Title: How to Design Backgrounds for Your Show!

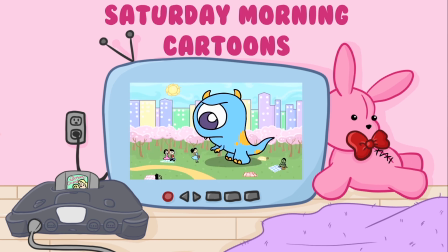0:04 Hello everyone, my name is Lily and I'm the creative director here at Bubblegum Cartoons,
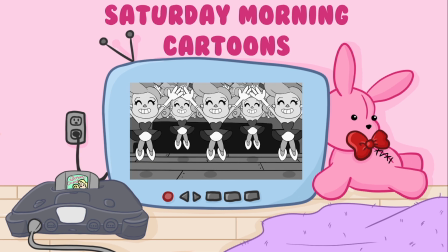0:09 and welcome to Saturday Morning Cartoons, where I make my own TV show on YouTube.
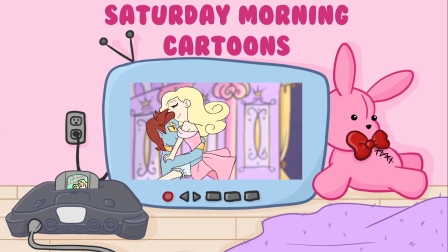0:13 You guys have been really curious lately about how I do the backgrounds for my show, and I thought I would do a quick little dive into doing a new background today.
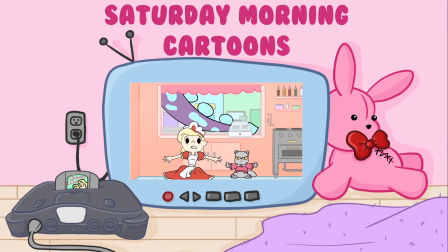0:22 We have the final trailer coming up. I just woke up one morning with a script in mind.
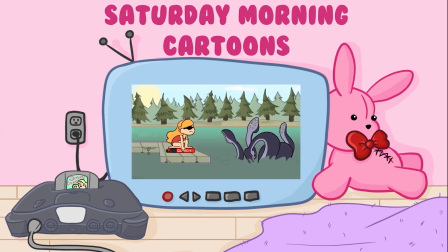0:27 I have a friend named Sasha who's going to help me out. It's going to be from the perspective of the newscasters in Demonic Crepes.
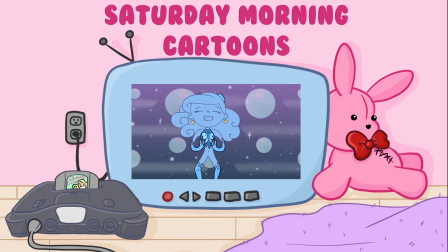0:35 So it'll be really interesting and a new perspective. You guys know I love doing weird outside the box perspectives for my trailers, just to shake things up a bit.
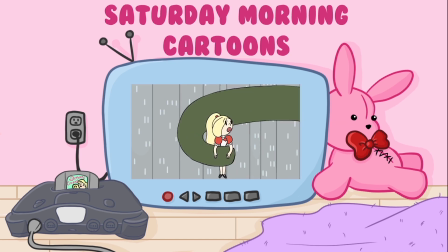0:44 So this will be the final trailer before the pilot. The pilot does not have a release date yet.
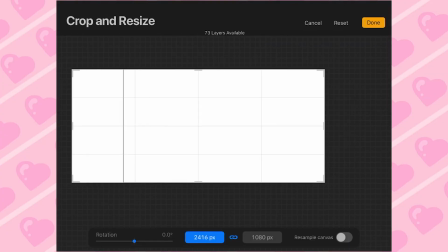0:48 We are still waiting on the theme song. So let's dive right into Procreate.
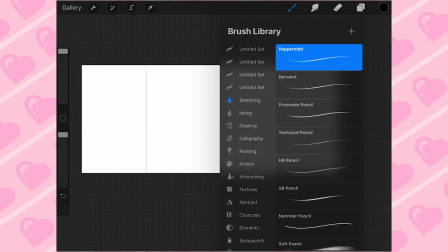0:53 This is on the iPad. So here I'm doing a 1920 by 1080.
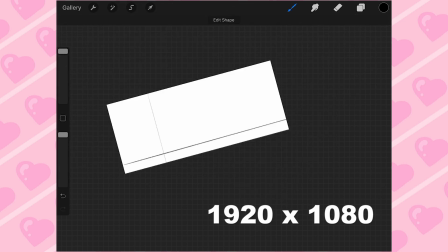0:58 That is the typical aspect ratio for modern television as of 2020.
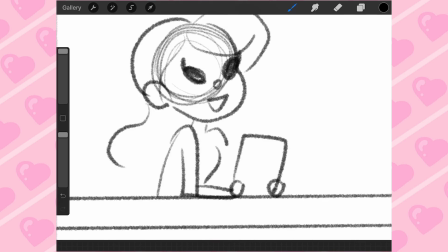1:03 And you can see off to the side, I actually did add a little bit of space. And you can see I even marked where the 1920 by 1080 is.
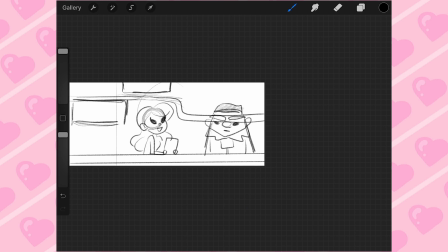1:10 That's because I had to consider the staging since this is a newscast. You can kind of see where I sketched in the news reporter and where she's going to be and where the guy is going to be.
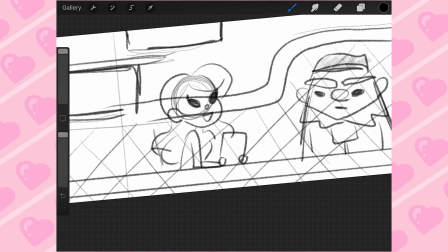1:18 I wanted it to kind of like pan over like in a real newscast where like you can kind of have like her face on the side, so we'll pan over and then there'll be a screen with
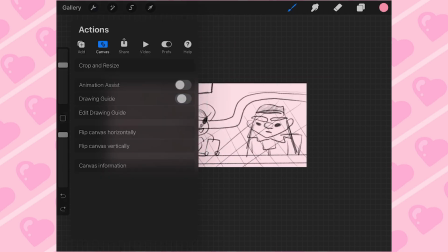1:28 live footage. So I kind of planned that out so there would be a little more room, more than just 1920 by 1080.
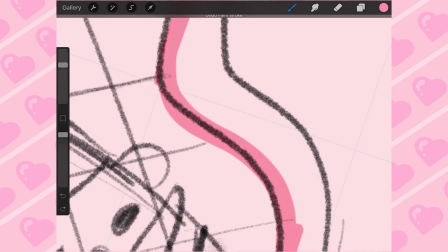1:35 That way the background could move and shift with the characters depending on the needs of the scene.
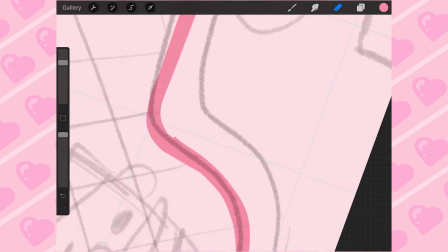1:41 So when you're creating backgrounds for your animation, you're gonna want to do research of real life.
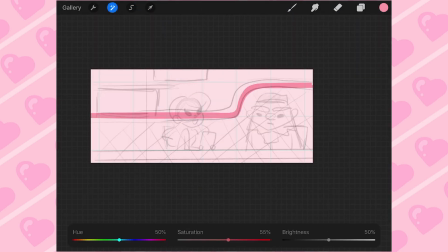1:47 So I studied in Japan for just a hot minute back in 2015,
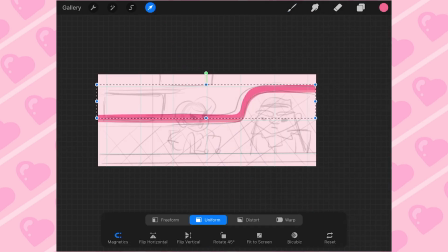1:51 and the news in Japan is quite different from America in
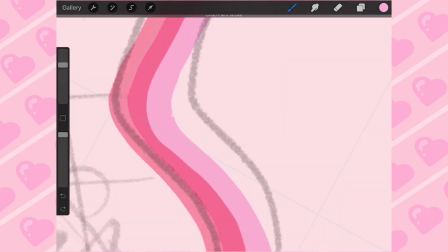1:56 the way that it's like really exciting and goofy for some of the channels I saw.
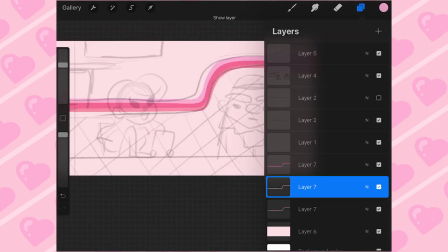2:02 Other ones were much more serious and down to earth. It was very busy, I would see.
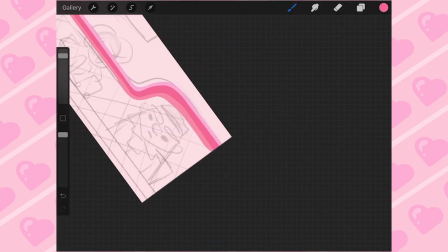2:07 It would have like a lot of like pop-up graphics and other like things going down the bottom of the screen and little screens to the side,
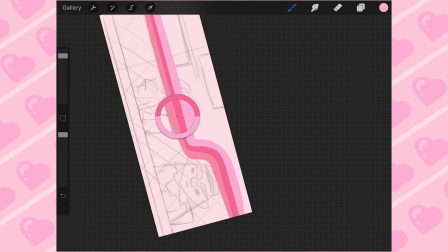2:15 like catching you up on what the heck a raccoon is doing in an alleyway somewhere. It was fascinating, and even when you cut over to like the main story,
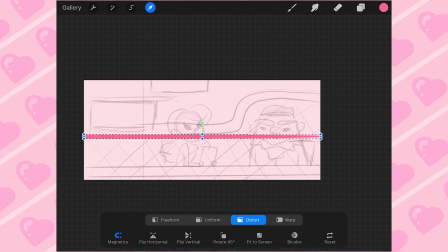2:23 they will still have the picture of like, or the live footage of the news reporter like reacting to it. It was so funny. So it was really wild and really fun. So I wanted to really like inject that into this background.
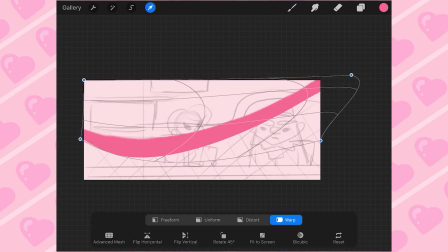2:38 I also noticed that there's always a lot of like waviness and shapes to the backgrounds of these Japanese newscast rooms,
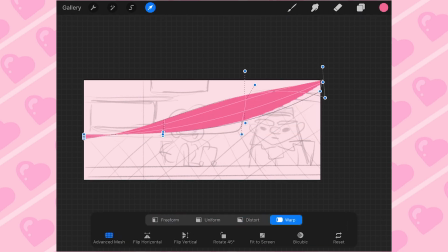2:45 and I gave them a little like glass tabletop for them, and it was kind of interesting because I didn't want to go overboard and have it be distracting from the characters, so I just kind of designed something that was kind of fun and kind of wavy behind them.
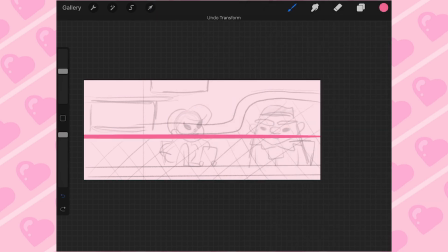3:01 So number 2 is consider your staging. So you guys probably saw I sketched in that little like seashell type thing, the kind of thing that shows like the flow of the eye, and so I wanted the flow in the middle to kind of like separate them, but also kind of keep the eye moving between them because it's kind of her eyesight to like over his head,
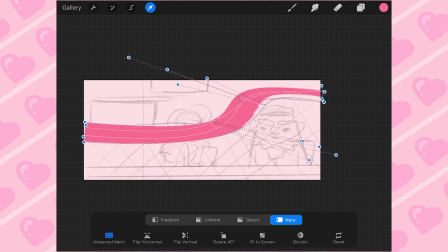3:19 and so it kind of flows around, and then we're gonna pan over, and so that little wave in the middle will help. You guys can see I'm using the transform tools. I really loved messing around with these.
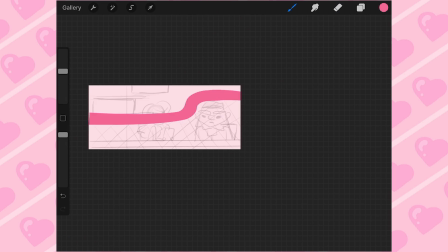3:29 I don't typically do it. I usually just draw a scribble and I'm like fine enough with it, but I really wanted this like weird like 60s 70s swirl for some reason.
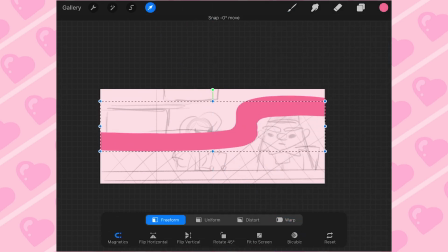3:37 I wanted it in 3 colors and I wanted it to be pink. You guys might know this, but I actually do not like doing backgrounds. It's one of my least favorite parts, other than like lip syncing. It's one of my least favorite parts of animation.
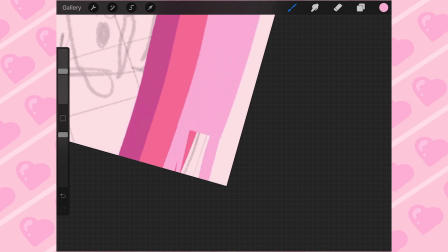3:50 It's not that I like really despise drawing them, it's just it's not as fun as drawing characters in action and animating and all that fun stuff.
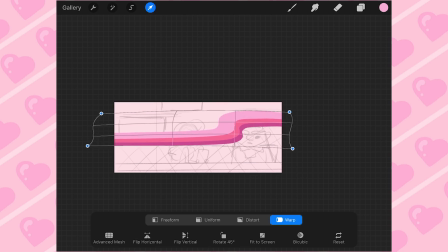3:59 So it's not my favorite thing. So what I do is I make them like super duper me.